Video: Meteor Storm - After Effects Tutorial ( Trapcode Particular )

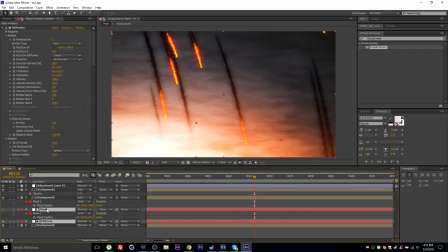16:26 And I'm gonna go ahead and grab these two layers and press Ctrl D to duplicate. And for example, now for this second layer, which I'm gonna solo now,
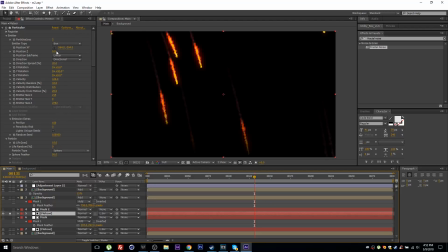16:36 I can actually just push this in space. So if I increase the position Z,
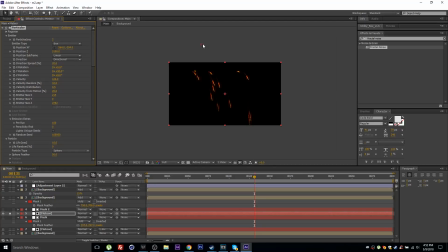16:44 I'm pushing the particles in Z space, and I'm just gonna need to readjust the positioning here.
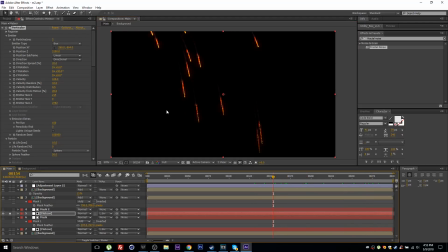16:51 Let's make sure that everything is nice. All right, so now I have a second layer of meteors that are in the background, sort of. And I can increase the particles per second for these and increase the size Z.
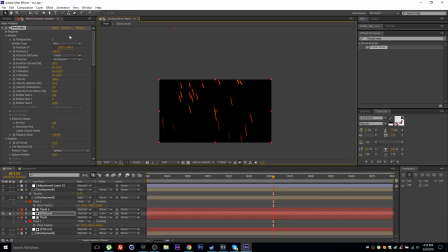17:04 Just make sure that this is nice and spread out all over our composition.
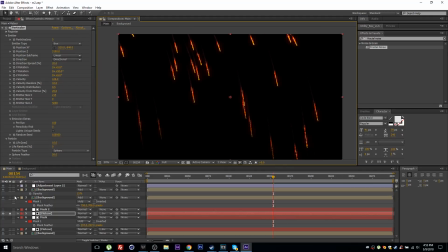17:09 All right, and maybe unsolo this.
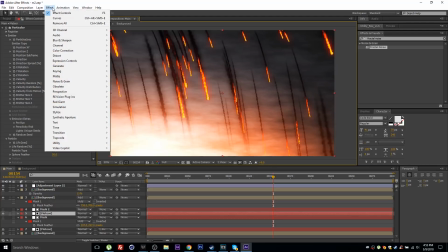17:13 And I'm gonna go ahead and add a blur and sharpen camera lens blur to this
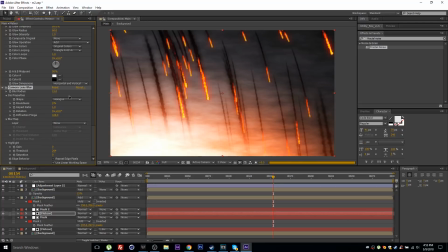17:19 and set the blur radius to maybe 15. All right, so you can kind of see that the effect that this creates. Now here in the original example, I actually set this layer to add, so it blends in a lot nicer with the background.
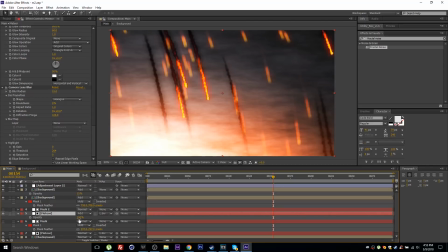17:35 And for my opacity, so press T for opacity and drop the opacity down quite a bit. And maybe we can even increase the particles even more, maybe 10. All right, so just this just gives it a little bit more depth. And you can go ahead and create multiple layers of the meteor,
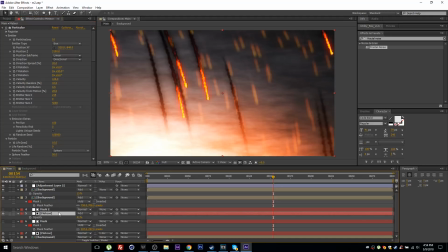17:55 but one other layer that I'm gonna create is gonna be some meteors in the front of our screen. So go ahead and let's just grab the original ones that we had, press Ctrl D. Let's place these at the top.
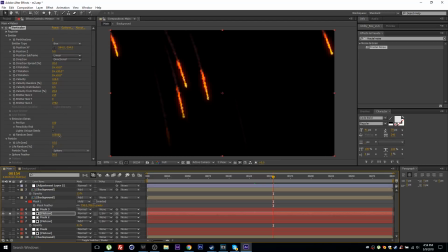18:10 All right, let's solo these and maybe give this a different seed here, just so it's not the same as our original layer. And for these guys, I'm just gonna do the opposite thing. I'm gonna bring them closer to the screen by changing the Z position.
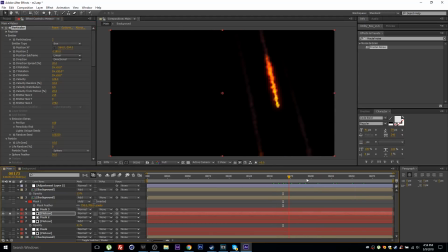18:28 All right, so now these are closer, and I'm gonna go ahead and do the same thing. I'm gonna add a camera lens blur and just increase the lens blur here, turn on repeat edge pixels.
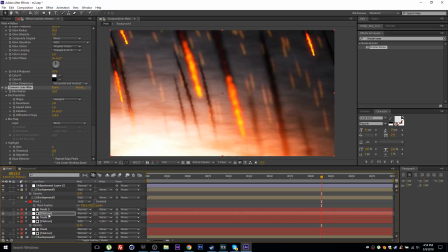18:42 And if I unsolo this and set this again to maybe screen, all right, and set the opacity, maybe just lower the opacity and just give it a different seed, just so they're not overlapping here.
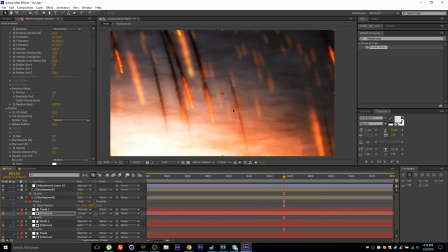19:00 All right, so now we have also some particles in the front.
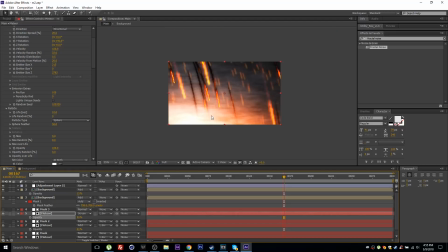19:10 All right, so this is pretty much the effect. Like I said, you should check out the original file.
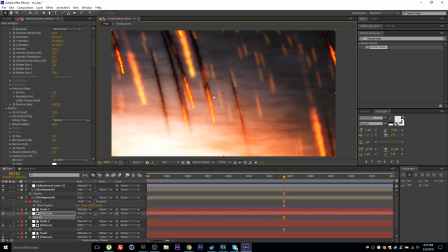19:16 In the original example that was shown at the beginning of the video, I used a different technique. I used a
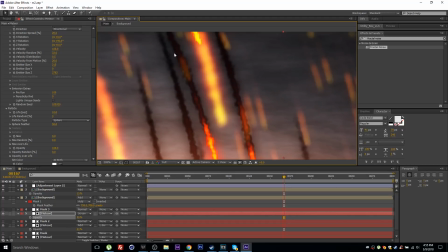19:24 texture for the sprite to generate all of these particles that form the trails, so it's definitely worth checking out.
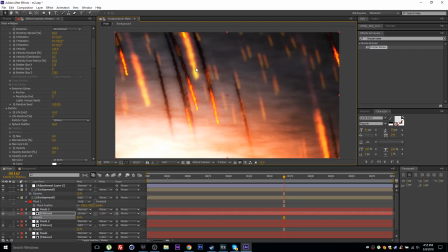19:32 Just follow the link in the description of this video and you can download the project file. But thanks for watching, and I'll see you next time.